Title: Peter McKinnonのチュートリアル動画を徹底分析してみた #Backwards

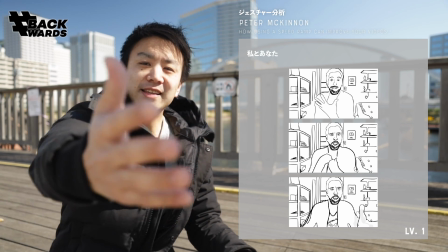(12:13)
特に私の時はこういうふうにやったりこういうふうにやったりできるけど、あなたの時にこういうふうにやるとレンズに手が近づいて
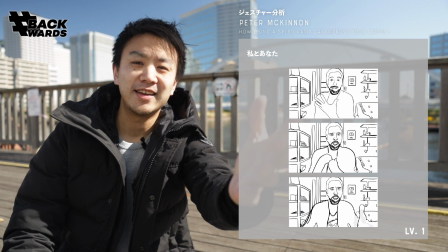(12:22)
その表現というのは絵的にすごく変化があって視聴者的に見ていてちょっとドキッとするような
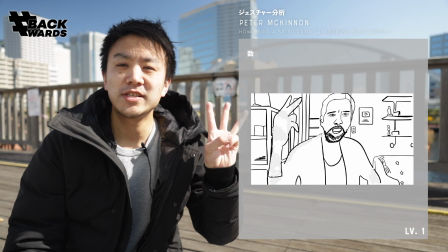(12:29)
そんな仕草になっていましたあとは数字ですねこういう2 minutes to stayとかね
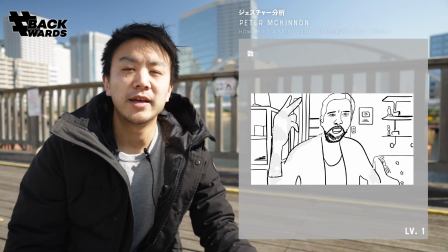(12:35)
これは自分も日頃から意識はしているんですけれども
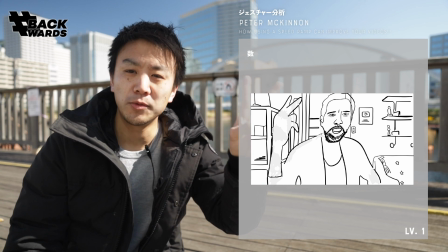(12:39)
数字をね何らかの数字ポイント1ポイント2とかね2 minutes 2分とかそういう時に手を使うようにするっていうのは
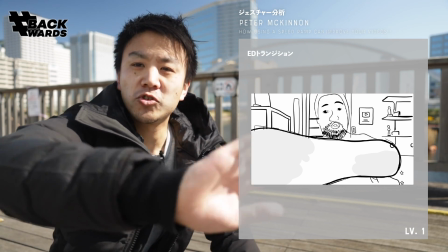(12:49)
ちょっと映像に変化が現れますあとはエンディングで手のひらをレンズにかざすやつ
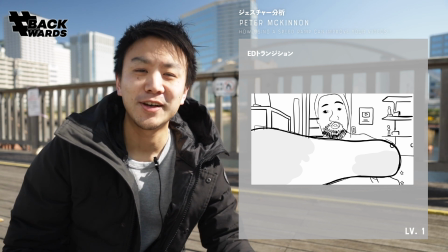(12:56)
このエンディングは日本でもやりがちというかむしろやり尽くされた感があるような
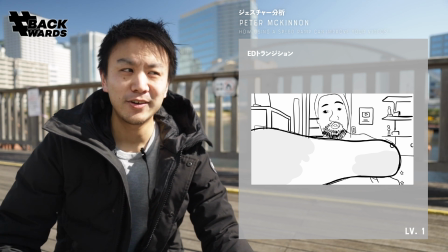(13:02)
エンディング最後の終わりですよねこれはよくジェスチャーと言えるかわかんないですけど
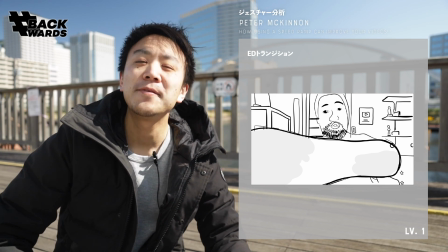(13:07)
手を動かすことによって映像に変化を起こすっていう
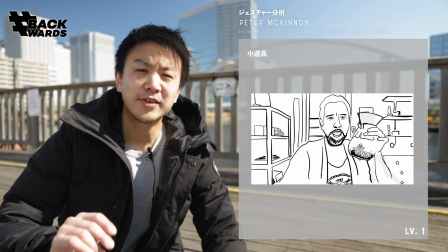(13:11)
そういった手法の一つですそれから道具を登場させるやつこうやってね
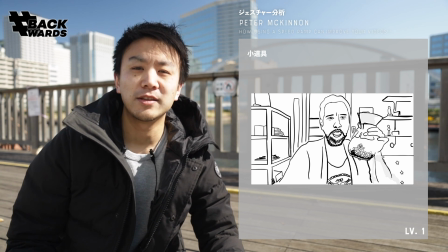(13:17)
そういったものはジェスチャーでは多分ないんだけど映像的にこれもちょっとした変化をもたらす
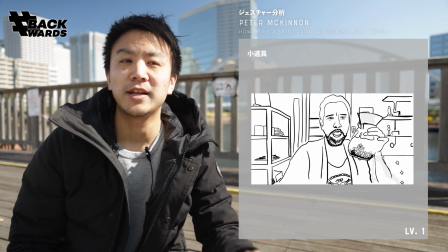(13:24)
エロールっていうちょっと退屈になりがちな部分に変化をもたらすテクニックとして使えますね
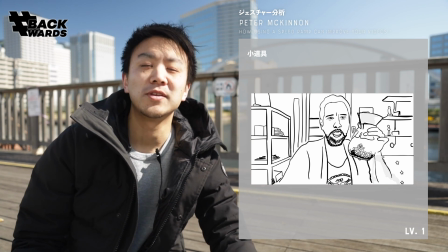(13:30)
この動画の場合はピーターがケメックスをこういう風に持ってるっていうところでしたこれに関しては僕もなるべく商品紹介とかの時は
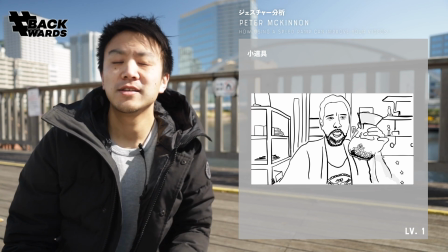(13:38)
こういう感じで手元に商品も持ってこれですよみたいなそんな感じで見せながらかつもうちょっと詳細に見せたいときは
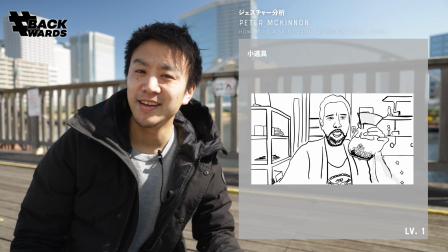(13:46)
Bロールを別で撮るみたいなやり方で自分としては一応意識してやっているつもりです
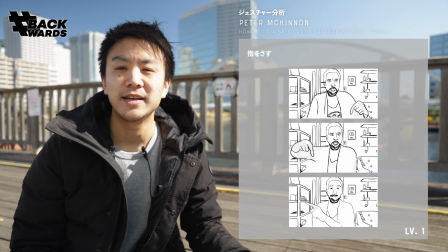(13:51)
レベル1の最後は指差しですね概要欄を見てくださいとか
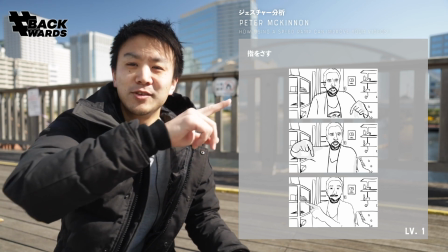(13:57)
この動画を見てねどっちかいつも分かんないんだけど
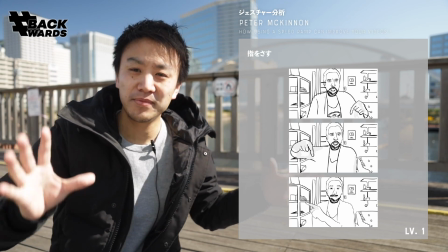(14:00)
この動画を見てくださいみたいなそういう指差しね動画の外を指すというような指差しっていうのも
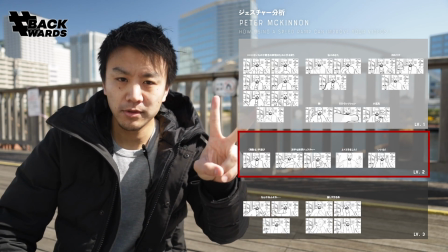(14:07)
ビートは使っていました次レベル2まず、できないことはないと思うけど、
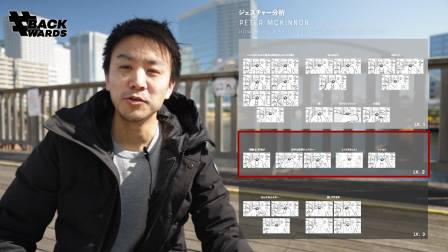(14:13)
うまくやらないと視聴者の人から手がうるさいとか言われちゃいそうなアクション、ジェスチャーです。
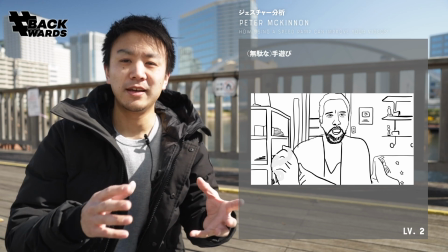(14:20)
まず一つ目が手遊びですね。結構ピートって常に動いてて、ここら辺にあったりするんです。
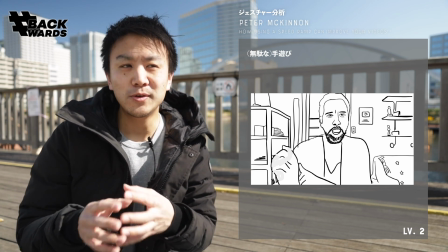(14:30)
それは良いか悪いかわかんない。よしよしあると思ってて、それこそ一番うるさく見えちゃう部分だと思うんだけど、
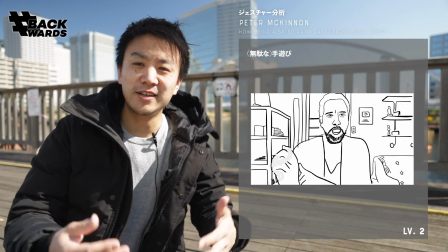(14:36)
ただ逆に常にリラックスしているから何かあった時にいつ
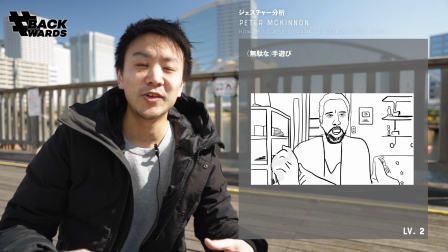(14:41)
でもこうやってジェスチャーで動かせるっていうようなところがあるようにも見えたので
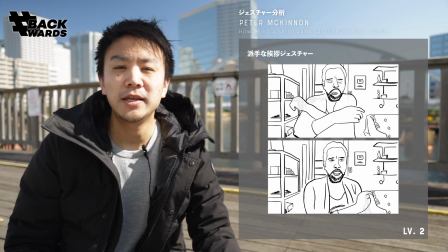(14:47)
ちょっとよしよしだなという感じです次にピーターらしい挨拶の時のジェスチャー
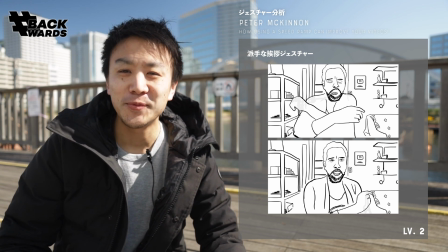(14:53)
それがワッツァってやつこの手の動きも含めてみんな印象にあると思うので
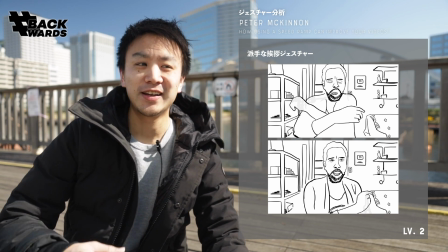(14:59)
これもさっき言ったけどアイドルの挨拶の時も結構なんかよくわかんないけど手の動きとかねいろいろありますよね
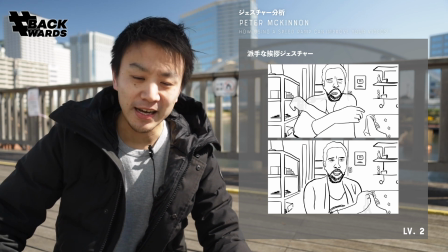(15:07)
ちょっとした振りとしてのジェスチャーっていうのもうまく機能していました
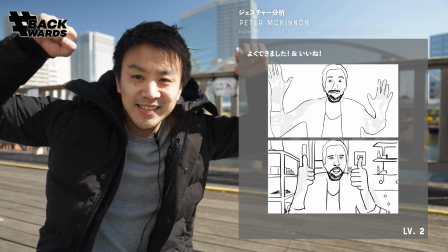(15:12)
それからよくできましたってやつといいねってやつ
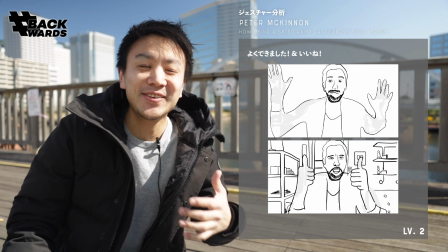(15:17)
この2つは自分でも全然できないことはないと思うんだけど
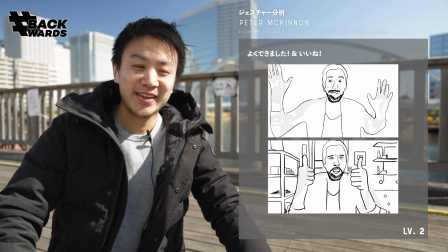(15:21)
というかちょっとやってみたいなと思ったんだけどでもやるときはすごく笑顔で
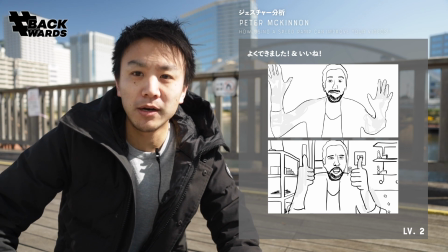(15:26)
イエーイ頑張ったねみたいな感じでやらないと真顔でやったら何やってんだこれつってなっちゃうので
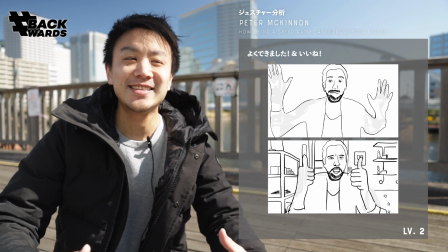(15:35)
そこはね表現も交えていい感じでパッションを伝えていかないといけない部分なんだろうなという風に
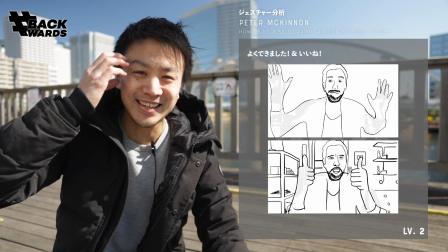(15:43)
セットでやっていきたいなという風に思いましたなかなか恥ずかしいんだけどとても見ていて僕は改めて分析していくと
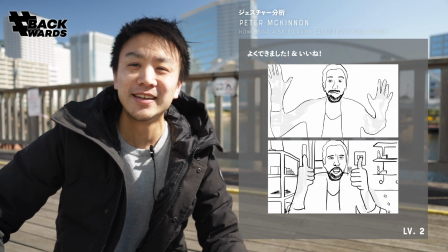(15:51)
見ていてすごく気持ちが上がるなと思ったんでこういうことは真似してみたいですね次にレベル3
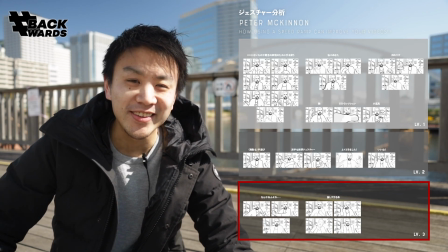(15:56)
これがハードル高えよってやつですまず一つ目がね
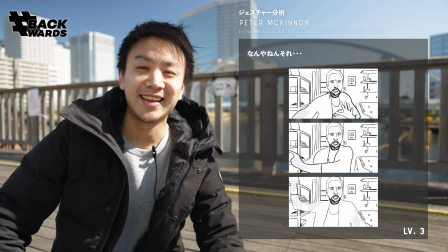(16:00)
冷静に見るとなんやねんそれっていう感じのジェスチャーっていうのがあります